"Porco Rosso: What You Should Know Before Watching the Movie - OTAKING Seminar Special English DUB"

What you should know before you watch the TV broadcast is what happens right after that.
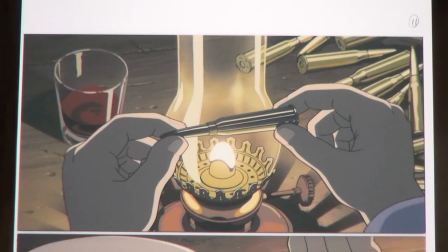It's at the 1 hour and 5 minutes mark on DVD. You see Porco carefully selecting the bullets.
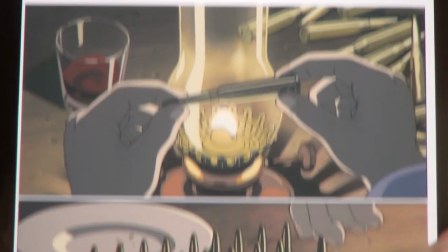He chooses them one by one and aligns them on the table.
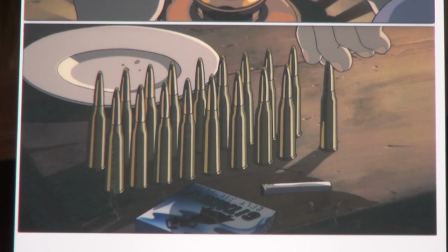What this scene tells us is that, as I've already told you, he only wants to take 20 machine gun bullets because he doesn't want to take any more than the minimum number of shots, which is 20. That's why he investigates every single bullet carefully, making sure there's none that's rusted or has wet gunpowder inside.
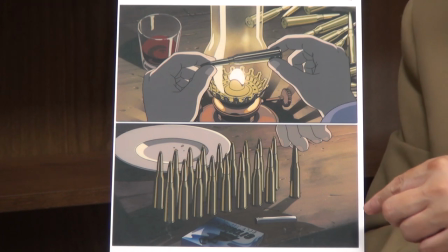Here, he's already selected 18 bullets. The neatly aligned bullets on the table indicate how carefully chosen they are. As usual, he is planning to win the match with 20 bullets.
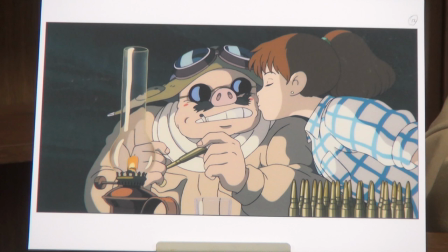Now, count these bullets in this image. You see 19 bullets there, which means he's now on to the last bullet. Porco is wondering which one to choose. Then suddenly, Fio comes and gives a goodnight kiss to Porco. Porco tries to act cool, but as she kisses him, his face turns red and he panics.
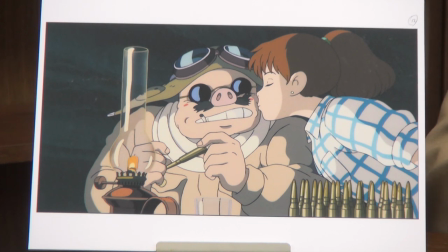This event actually foreshadows what happens to Porco at the dogfight in the climax scene. He will put himself in the biggest danger in the movie because of this. I told you earlier that the relationship between Porco and Fio at the hideout would lead to the major climax at the end. This is it. So, actually, I'm not done yet. So while he is choosing the last bullet, he gets kissed and becomes distracted. After that, there's the dogfight between Porco and Curtis at 1 hour and 19 minutes on DVD.
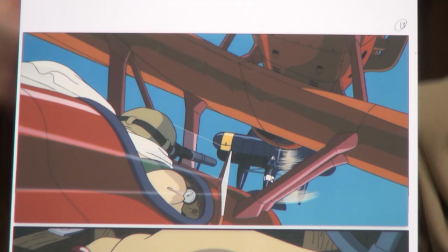It's almost at the end because the entire movie is 90 minutes long. Porco has targeted Curtis.
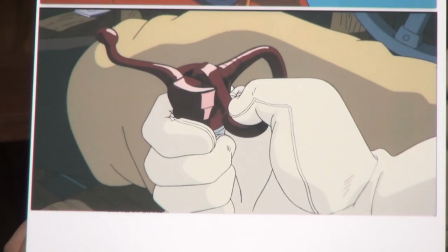Now, he's ready to shoot his machine gun. He pulls the trigger, but the bullet doesn't come out. The trigger makes a clicky noise. Porco notices something is wrong and starts panicking.
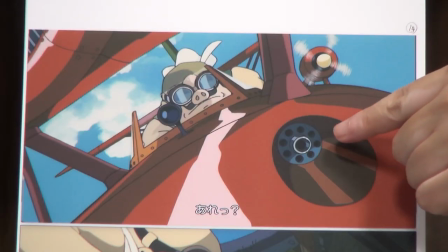He confirms that the machine gun doesn't shoot any bullet.
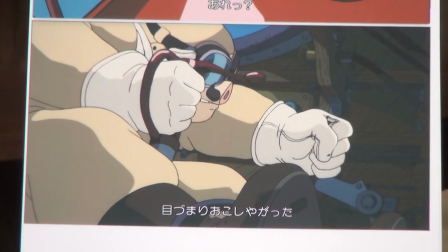He says it got stuck and anxiously pulls the lever multiple times, but it doesn't do any good.
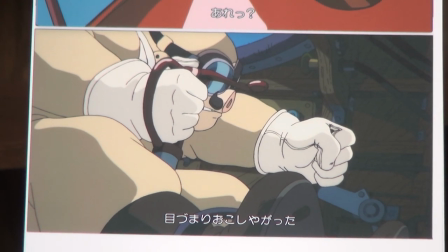Guess why this happens? This is the result of that kiss in the hideout. Porco's machine guns are made in Germany. German machine guns designed for airplanes back then The gun came with fabric ammo belts that looked like a bandage with many pockets. Each bullet goes into a pocket. In a land battle, soldiers can directly touch the gun to clear the jam. But when it comes to airplane guns, especially the one on Porco's plane, is attached at the far front.
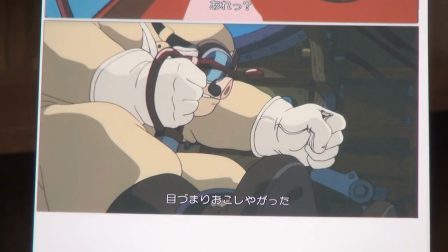So, all Porco can do is to pull the trigger many times or discharge empty cartridges by pulling or pushing the lever. That means if even one bullet gets stuck, he has to give up the rest of the fight. Porco chose his bullet so carefully to prevent that from happening. But that kiss when he was choosing the last bullet, it made Porco panic. He couldn't keep his calm, so he ended up choosing one dud bullet. That's why the bullet got stuck. After that, Porco gives up the dogfight with Curtis. At last, both Porco and Curtis land their planes and end up having a major fistfight to finish the match. About the foreshadowing, Miyazaki must have been having so much fun hinting to us. You see 19 bullets on the table? I directed the drawing particularly so you can count each bullet. I made it so obvious for you.